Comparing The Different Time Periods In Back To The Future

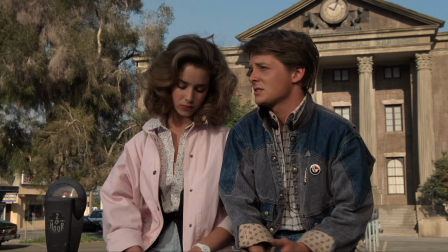The clock tower and main square is the next major set piece I want to talk about.
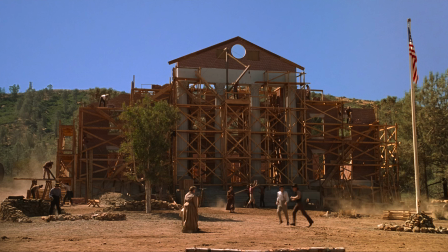In the 1800s, the clock tower was just being built and is still under construction, with orange wooden scaffolding around it.
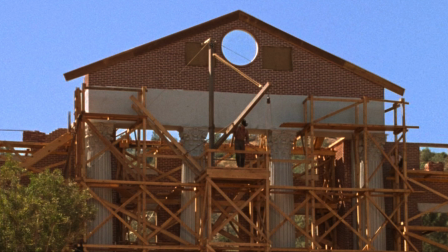You can see that the front of the building is really the only part that has been built so far, with a hole in place for the clock to be put into.
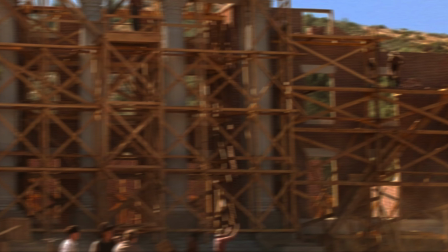The tower uses normal orange bricks to match the rest of the building. Beside it is a singular green tree which looks like it was only just planted.
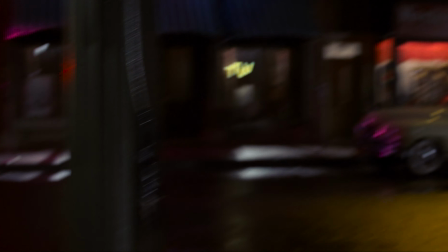This is meant to be the same tree that the wire which was sending the lightning power got stuck on.
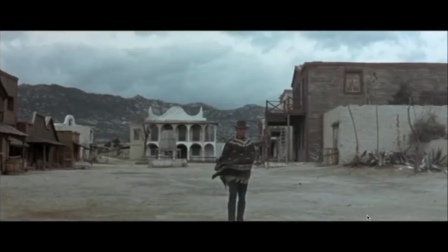The reason why they chose this look is because they wanted to call back to other Western films which used similar colours for the buildings.
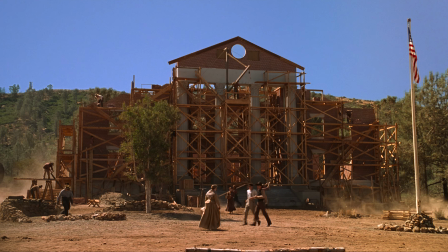The bricks are also meant to imply evolution due to the fact that the bricks are very clean and new, whereas later in the film they look very worn down,
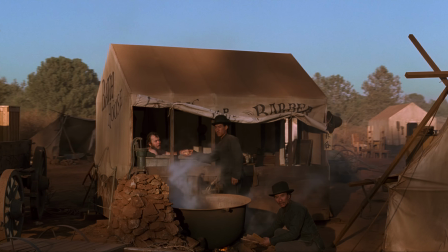connecting the films together. The surrounding objects also play a part by having the sand be of a similar bright,
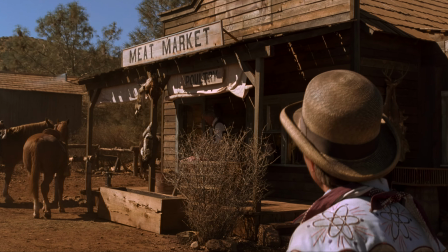saturated look, making the screen feel authentically Western.
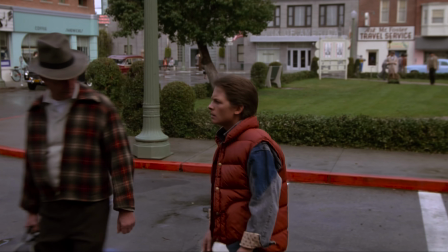In the 1950s, the clock tower is fully built with many shops and buildings surrounding it now that the town is fully developed.
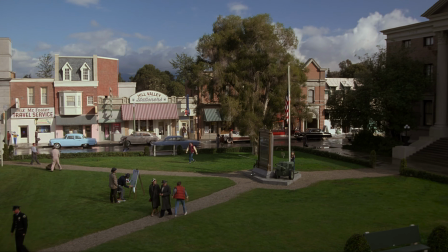The entrance to the hall is now a park with a pathway for people to walk across.
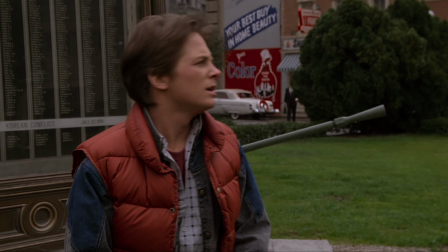At the centre lies a memorial remembering the lives lost in the Korean War, with tanks placed beside as memorabilia.
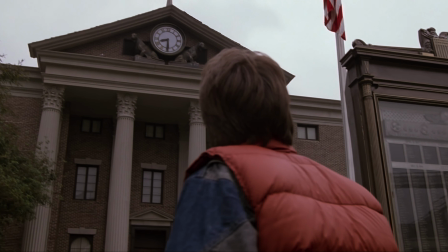The tanks look very dark and rusty, implying that they were used heavily. This is done to give the audience a sense of familiarity to the time period,
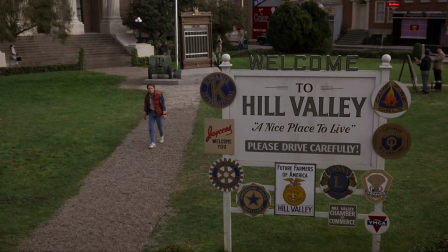due to the fact that the Second World War and the Korean War happened in recent memory to the time that took place in the film.
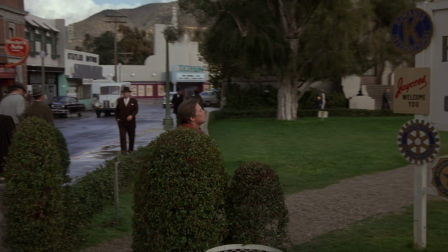It was also done to show how patriotism and remembrance was looked at in the 50s, with many people proud of the soldiers and look at the war in a more positive light.
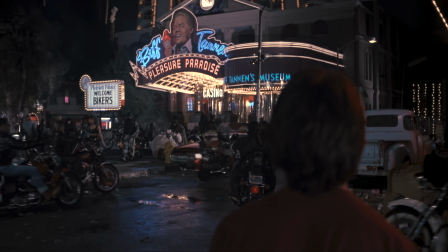In the alternate 1980s, the tower has been completely renovated and converted into a hotel/casino,
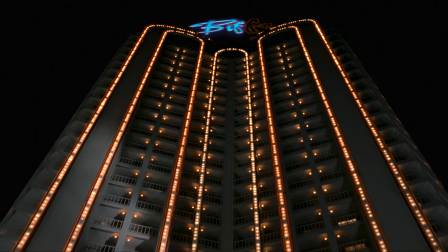owned by Biff, called Biff Tannen's Pleasure Paradise. The building is very darkly lit, but also bright at the same time due to all the lights on the building.
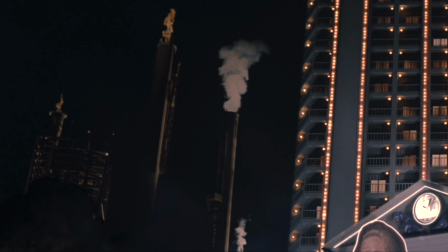Behind it are massive power plants spewing out smoke. This adds to the dark tone by making it very hazy and hard to see because of all the smoke.
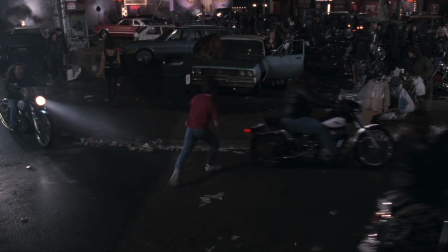This is done to make the place seem as hellish and depressing as possible, to contrast from the normal timeline.
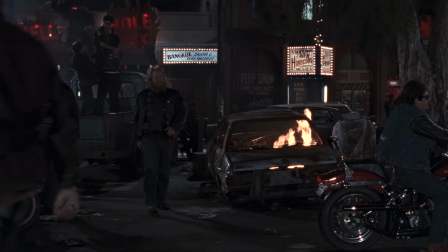It is also a statement on climate change, with the large power plants and toxic waste disposal stations.
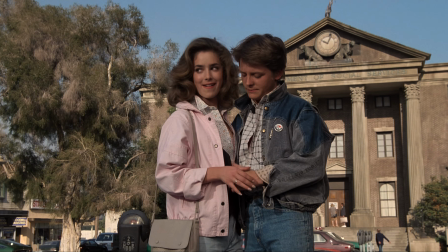In the regular 1985, the town hall looks slightly better than in the alternate timeline, though the clock has still been abandoned and hasn't been running for 30 years.
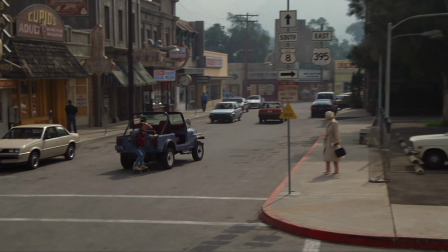The park is now being used as a parking lot with parking meters filling the area.
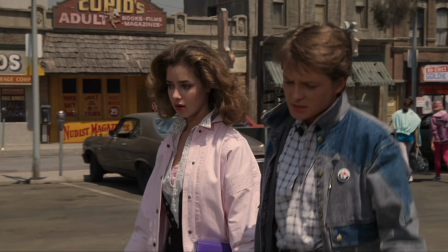This is to show a sense of economic and population growth, due to the 1950s being the start of the baby boomer generation,
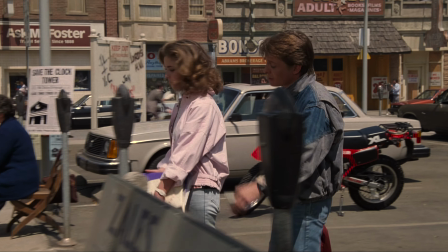and with that time period also being the start of a massive economic boom for America.
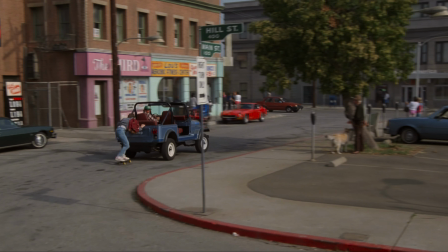Other differences from the 1950s include the modern-looking Texaco petrol station with the large 4x4 Toyota,
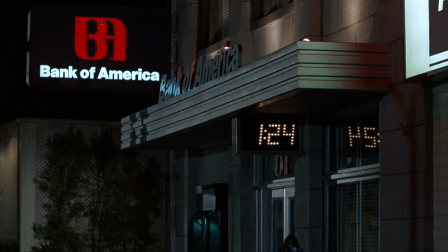and a Bank of America building which uses a modern digital clock to display the time.
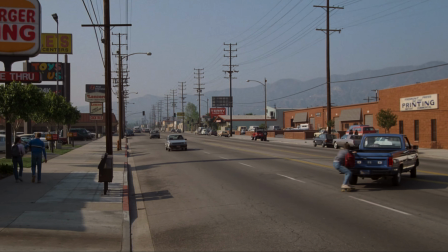They chose these stores due to them being very popular and familiar to the audience at the time, and due to the fact that they were both clear in how they contrasted from the 1950s.
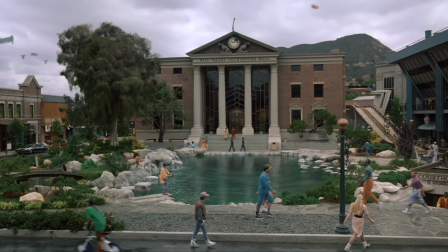In 2015, the clock has been completely renovated, with the entrance now using a black stainless steel glass transparent window.
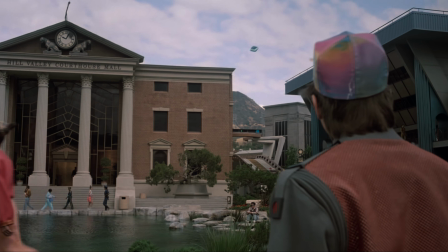Besides the hall is now a landing road for the flying cars to enter Hill Valley, and what was before a car park is now a small pond with a bridge where people can fish.
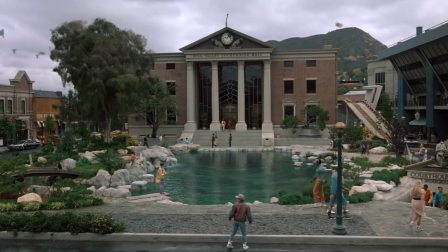Next to the pond is an underground stairway which leads to the mall. The pavement beside the pond has been replaced with stone flooring and grey gravel.
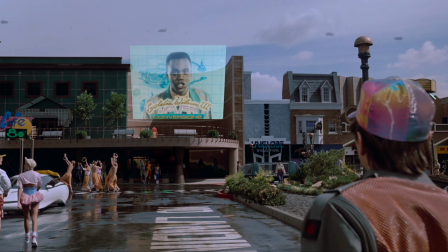They chose this look as a way of making it seem more utopian and peaceful in contrast to the past.
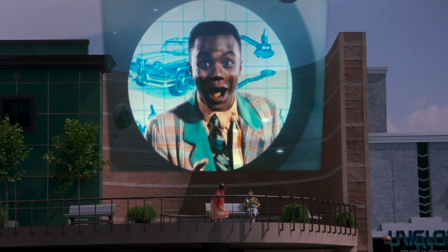By having a garden and pond, it adds nature, which brings calmness to the area. Next to the park is a cinema which is showing Jaws 19 in Holomax.
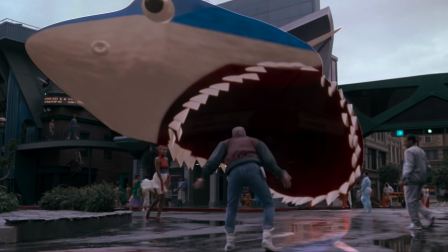This is meant to mock how sequel-obsessed Hollywood had become in the late 80s, and also mock how Jaws 3 was in 3D.
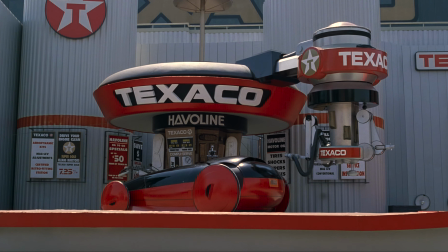Other stores include the Texaco station and antique stores selling 80s items.
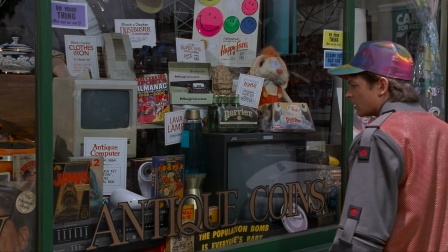This is meant to add familiarity to the area, but also add a sense of fantasy and exaggeration,
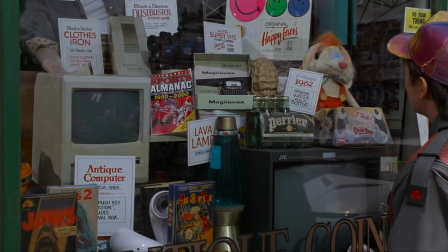due to how the Texaco station is fully automated and fueling flying cars.
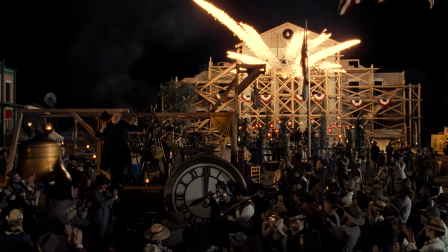In conclusion, Back to the Future uses its 3 films to connect the timelines together.
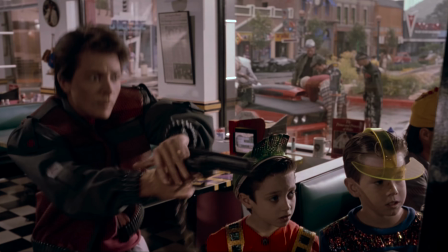The way they manage to do this is smart without it feeling forced, by subtly adding minor details that are called back to in other parts of the movies.